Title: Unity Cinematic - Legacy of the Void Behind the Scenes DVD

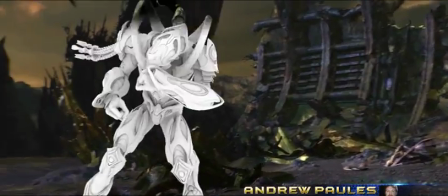These Baneling Destruction shots were really fun for me personally because I got to experiment with some new FEM-based techniques for breaking apart the Baneling's body.
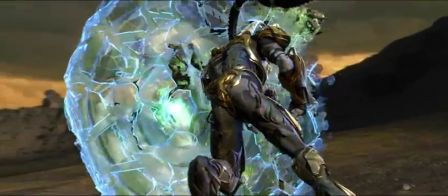But obviously, the bulk of the shot's impact comes from this nice goopy acid that I made using a flip simulation technique.
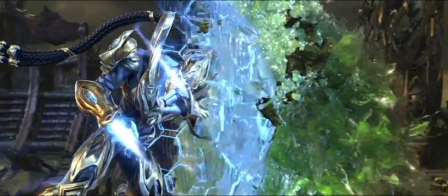Behind that, you can see that the Baneling is smashing into this cool procedurally generated shield that Isushi made, and that just really ties the shot together.
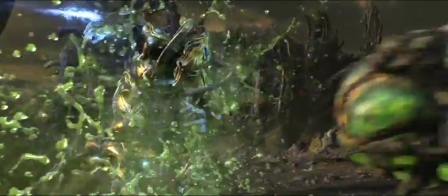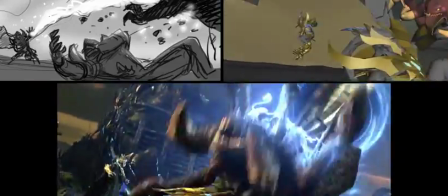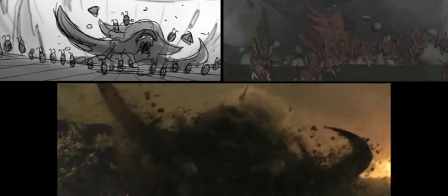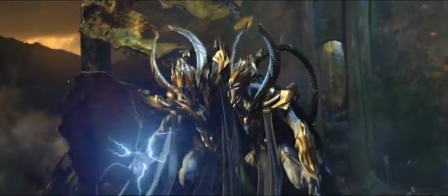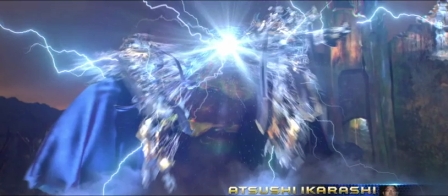The effects team worked on 3 important moments where characters appear from nowhere or disappear into nothing.
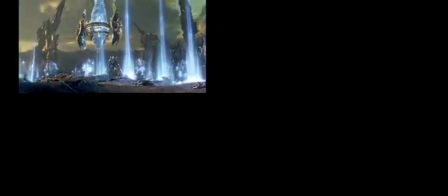These were the Zealot warping, the Templars merging, and the Archon formation.
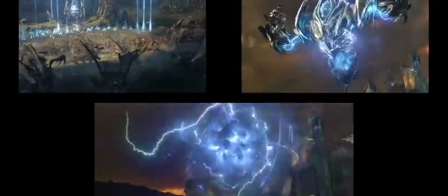One of the challenges of these effects was to create a robust procedural system in which we could animate the revealing of the character's surface.
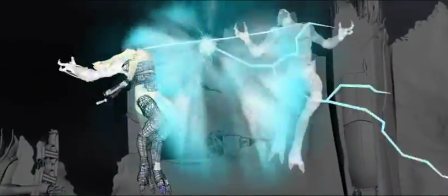With this procedural system, we were able to iterate over many versions of the effects to address art direction.
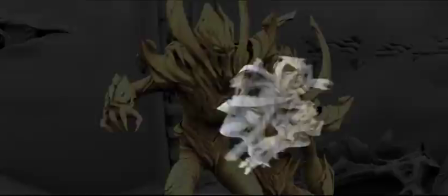For this Templar merge effect, the director wanted to give it a painful feeling as the characters were eroded,
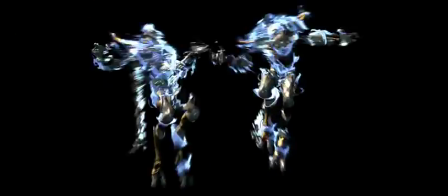torn apart, and sucked into a point in space.
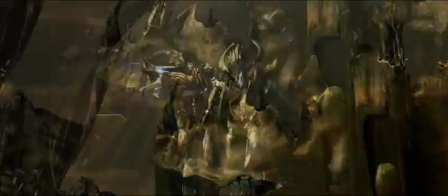Using the procedural system, we iterated through many versions to achieve the best timing and speed for propagation of the Templar's erosion.
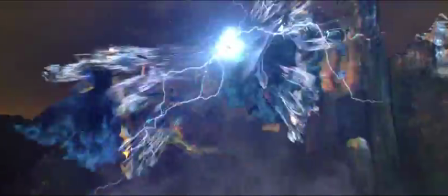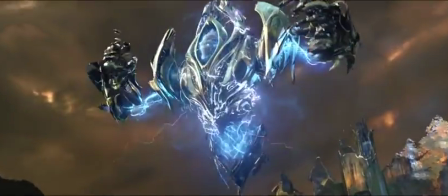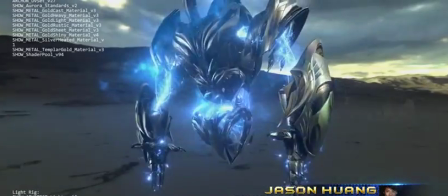Here's our Archon. He was a little bit unique compared to the other assets because he had to be really big and then he had a lot of effects involved.
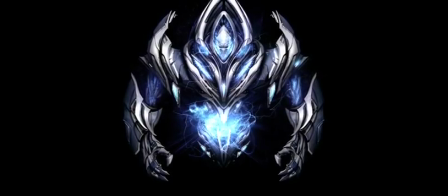His scale had to be big enough so that he could actually fight with the Ultralisk,
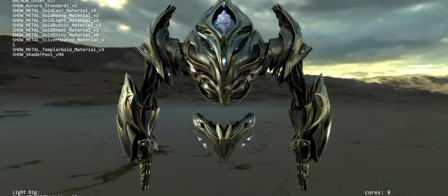but we couldn't make him too big or it wouldn't look realistic coming out of the 2 Templars.
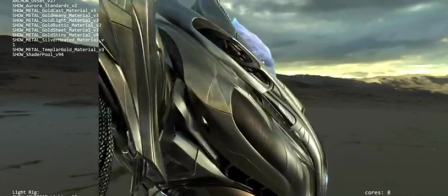To make this scale kind of more believable, when we designed him, we had to make sure that there was these larger surfaces that you could read from a distance.
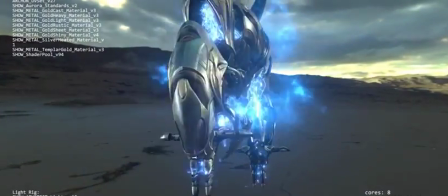But then when you get up close, there were these tiny details that would show up, making it actually look that much bigger.
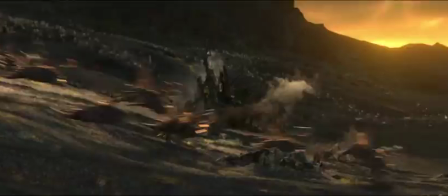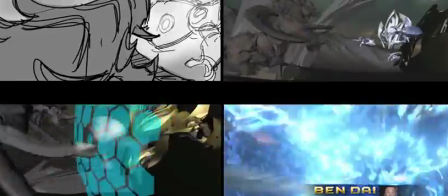The ultimate showdown between Archon and the Ultralisk needs to feel really epic.
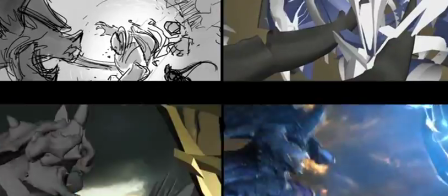We went through a lot of different versions of this fight. It evolved throughout the production from storyboards all the way to effects and lighting.
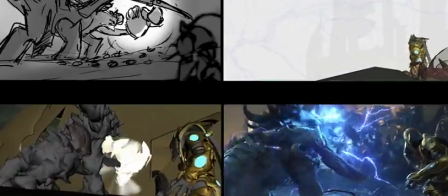Previs was really the key to help figure out how this fight goes down in 3D space.
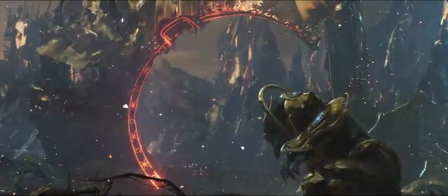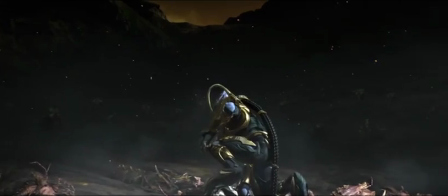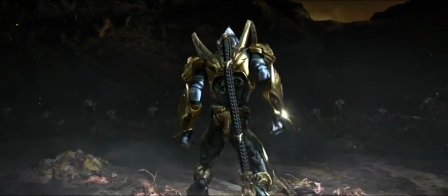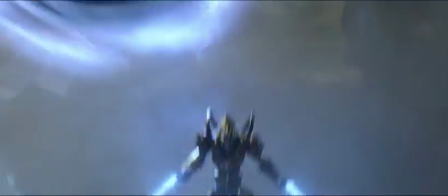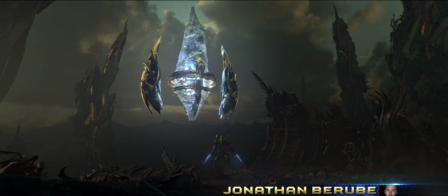So this time, we had the chance to feature a Protoss pylons from nice and up close, which is one of my favorite assets.
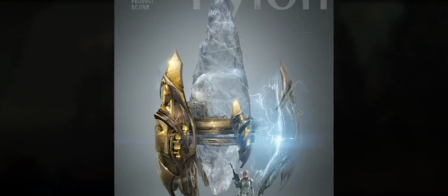One of the main challenges in designing the pylon was we had to give it a fairly believable sense of weight and mass because the asset is fairly big.
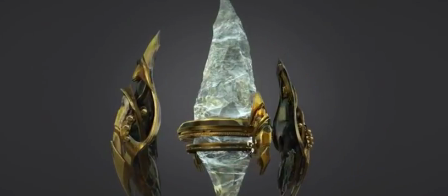As a matter of fact, it was our 3rd largest asset in the show, right behind the Protoss carrier and the Archon.
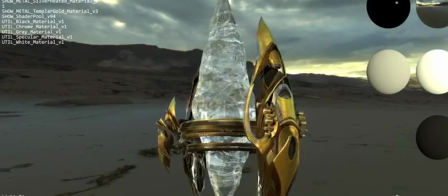To give it a nice sense of wear and tear on its finish, a burnt metal look was developed and applied on top of the whole pylon.
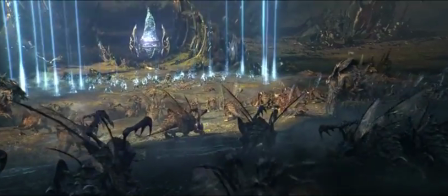Today, we retake our homeworld.
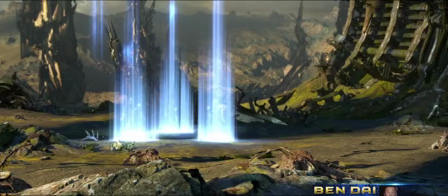Personally, I'm a big fan of Protoss. I want to create a cinematic that reflects the playing style of this race.
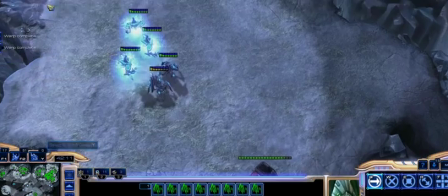One of the most widely used strategy in multiplayer games for Protoss is called proxy pylon.
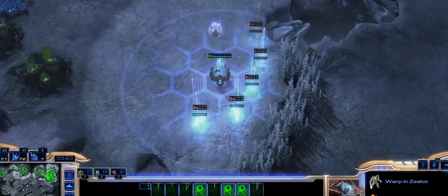The idea is to create a pylon behind enemy lines. Once you build it, you can warp in all your units and take your enemy by surprise.
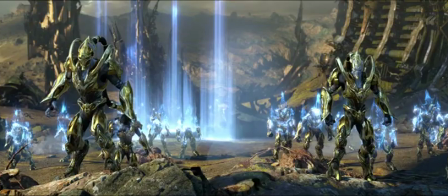That was the base inspiration for our cinematic.
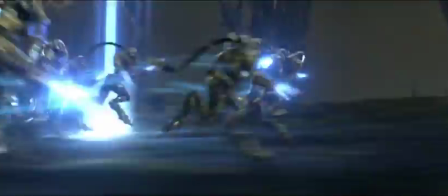And with it, our legacy.